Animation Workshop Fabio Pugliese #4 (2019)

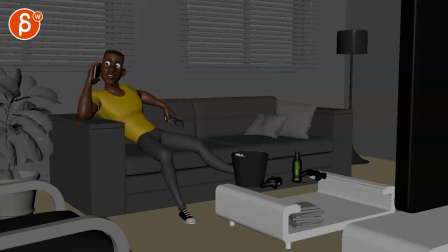8:13 And how he gets up is fine. I see a bit of a wiggle there, a bit too much. Soften that knee a bit. On that turn, you could go a little bit. Pivoting off of here with a little bit of a roll on the side of that shoe there.
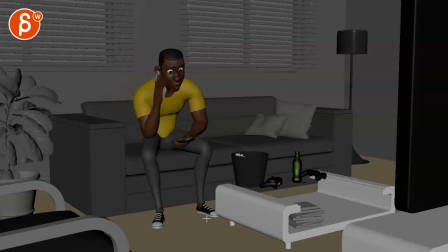8:30 And even this, as you go down and then it finishes the lean, it could pivot off of here with this going a bit to here. A little bit of an adjustment in the foot.
What do you want?
And especially here, now that he has that big move and we see the fingers out like this,
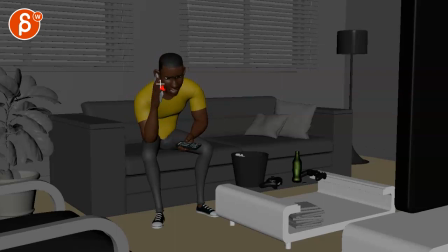8:49 like two frames earlier, I would tighten them a bit more into this.
You want the moon?
And then, I don't know if you can fit it because it's so fast, but even this would have a bit of a change. Definitely a grip, a stronger grip here because he's so mad now.
Just say.
And then he can relax again. I like that you have this here.
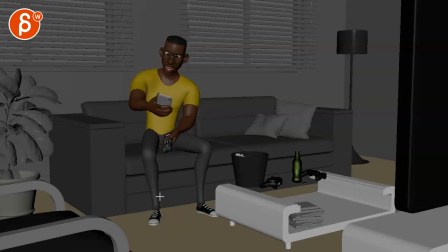9:08 You can say the word.
Seems like you have it a little bit on the remote, which is cool.
Just say the word and I'll throw a lasso around it. Say the word and I'll throw a lasso around it and pull it down.
That handoff could also have a bit of a change in your fingers right before that.
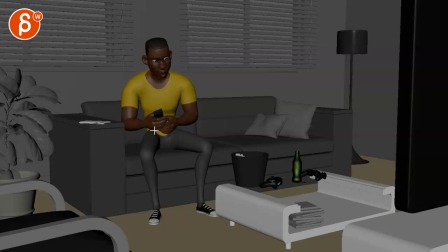9:24 You know, the pinky could come up maybe first. That gripping could have this. Maybe the index is out and then index finishes that grip. Something, that's a plane going by here. I don't know if you hear this. Even this could have a bit of a grip change towards the ends. Watch out, there's intersections through there.
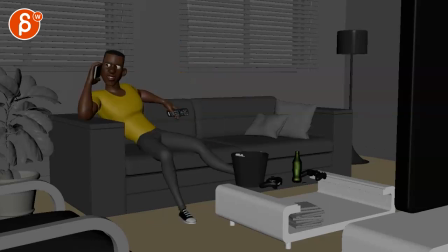9:48 That's fine there. There's a little stuff like that. Like I said, on the feet. And on the fingers. What is it you want, man? Some arcs there. might want a little bit, I don't know if it's going to be too much, but a little bit of movement in that chest here.
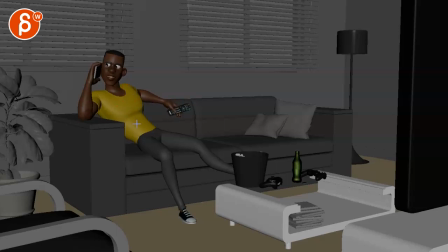10:02 I don't know if you want to rotate this in Y, if you have kind of controllers, potentially pushing the shoulders a bit more, but I see stuff here, you know, where I see the shoulder going down a bit,
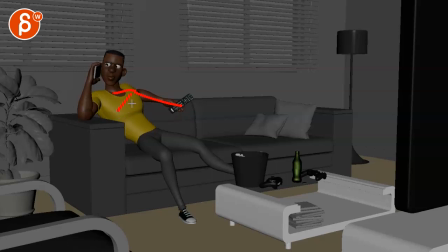10:14 but then, and I'm just kind of a stickler when an arm moves, that it should fan out, that influence should fan out in terms of how that arm is going to affect the rest. And I think a little bit of a visual change of that chest muscle right there, going back a bit, I don't know, could be interesting, a little bit in Y. You can try it out just a bit more.
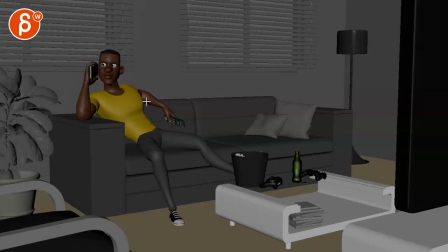10:37 All right, it seems like that elbow stays put there because he's pushing off a bit. That means it's going to be tensing there. You could change the fingers a little bit. If I look at this hand, the fingers don't really move at all. So a little bit of a post change to indicate the tension.
Be cool.
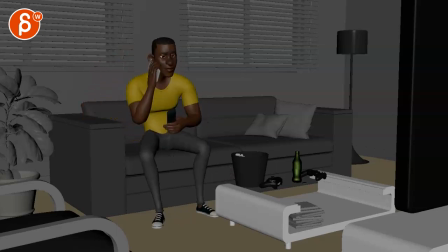10:55 What is it you want, Barry? What do you want? You want the moon?
Especially on this. Whoop! Then I would also have a bit of a rotation pivoting off of here on both of these guys. You have the foot going back, that works, but on something like this, it feels like a very straight line.
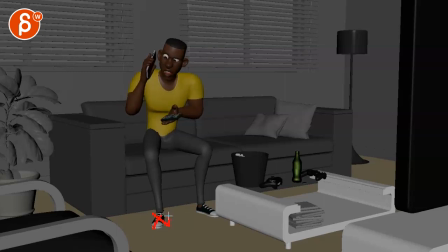11:13 So during this, not that you want like a crazy arc, but just a little bit of an arc, but also a change in rotation. So that foot can come back and potentially go a bit more in. And then on this, go a bit more in again. Not that you want them parallel, but you know, there's also something about this being foot out, slightly relaxed.
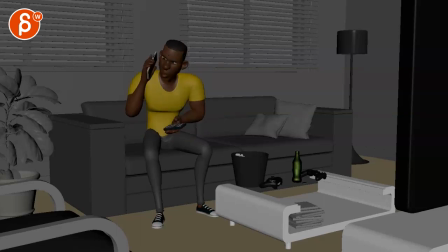11:32 And then as you go in into like, what? You can bring in his knees a little bit and the feet a bit straighter, just so that everything is a bit straighter, a bit more tense. And then when you go back into this, you would relax, you know, on all of this.
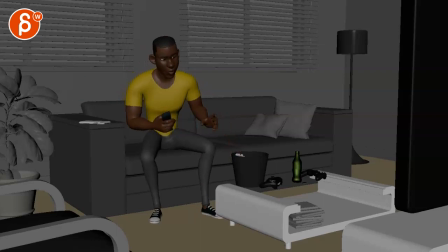11:47 You might have a little foot change, but you have a foot change here again. And at least here, you can see again how it just goes back in a straight line. This goes forward in a straight line. This will be your opportunity for a little bit of a sideways roll, a change in rotation, so that we're back to a spread out pose, meaning a bit more relaxed.
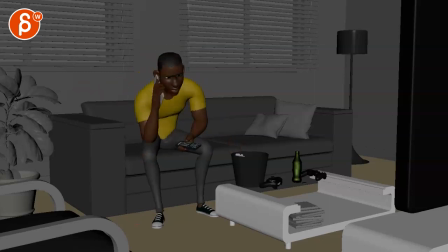12:06 So I would play around with that a bit more. Here's the bigger thing here, that you can see this, how the wrist kind of goes only in this direction, nothing else, but I see a lot of movement in that elbow. If the elbow will go up, to me that wrist will come down a bit.
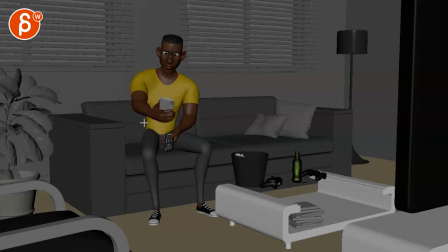12:21 This seems like an IK arm, and there's something more here. You can see this here, how the chest goes back, but that move is pretty much in this line only, and you can see how that arm goes from a bend to a much bigger
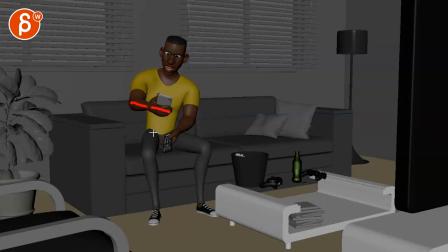12:41 straightening. But if that happens, if you look at the alignment of forearm and wrist, if you go back, it's always kind of the same. Not that you have to be fully FK and have that wrist like this, but I would still rotate that wrist down a bit
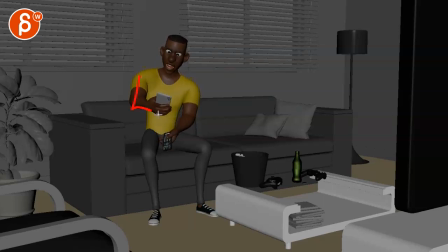12:57 so that there is an influence of that arm straightening. Otherwise, again, it looks like this dislocated IK arm.
The word, and I'll throw a lasso around it and pull it down.
I think I'll leave it at that now.
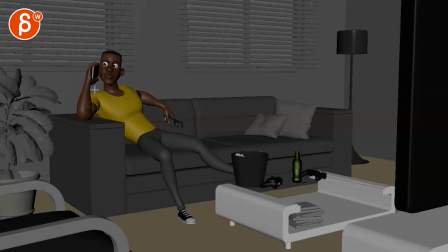13:11 You might even have a little bit of asymmetry in your eyebrows.
Go on, Barry.
An overall facial symmetry would be good.
What? You. What?
Those eyebrows could have maybe a frame or two of an ease in.
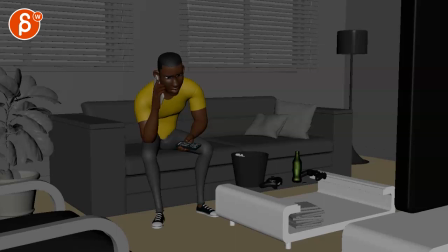13:26 They kind of linear pop into the face, stay put there.
What? You.
And even if you have that frown going down, it's quite a bit. You can even super subtly bring that head down, maybe tensing up the face a bit more, the lips together.
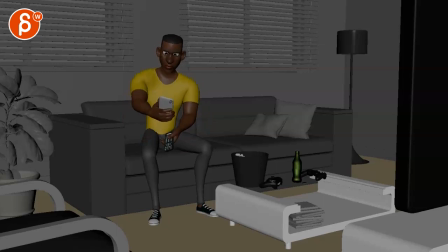13:45 You want the moon? Just say the word and I'll.
And again, some asymmetry as you go back, potentially in, you know, that overall mouth could be maybe a bit more to the side, just a little bit. Again, I'm exaggerating here, but a bit more asymmetry.
Word, and I'll throw a lasso around it and pull it down.
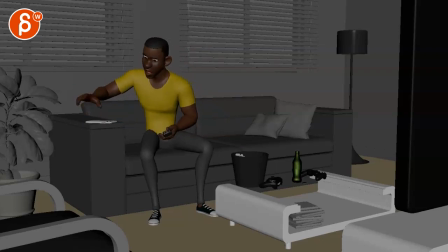14:01 And I'll throw a lasso.
Yeah, the big thing is also lasso. Like I said before, where the words don't really say lasso, but also imagine it goes lasso. Like the head can go up a bit and a bit down on the O. And I'll throw a lasso. I think what I would do is really exaggerate and do your head accents according to the sounds.
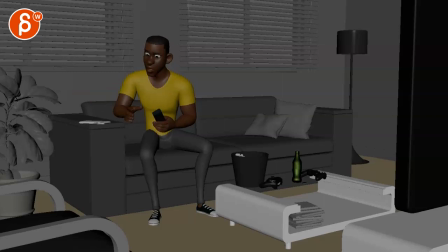14:18 And then it will look a bit too on the nose, where the head is really mimicking each word and each sound. But then you can start scaling down and kind of deciding, when do I want to keep bigger accents. But right now it just seems all a bit too soft. All right, I'm going to leave it at that.
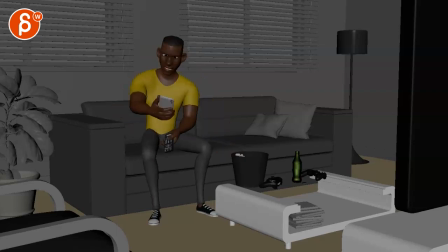14:35 Some picky notes, because the shot is getting better and better. And I'm sure you can handle it because you're a good animator. I don't have any problems giving you detailed notes, so I'll leave it at that. All right, Thank you. There's an email. You can sign up. You can start whenever you want. You can submit whenever you want. You get 16 submissions. Either way, a like and subscribe would be awesome. All right. Thank you.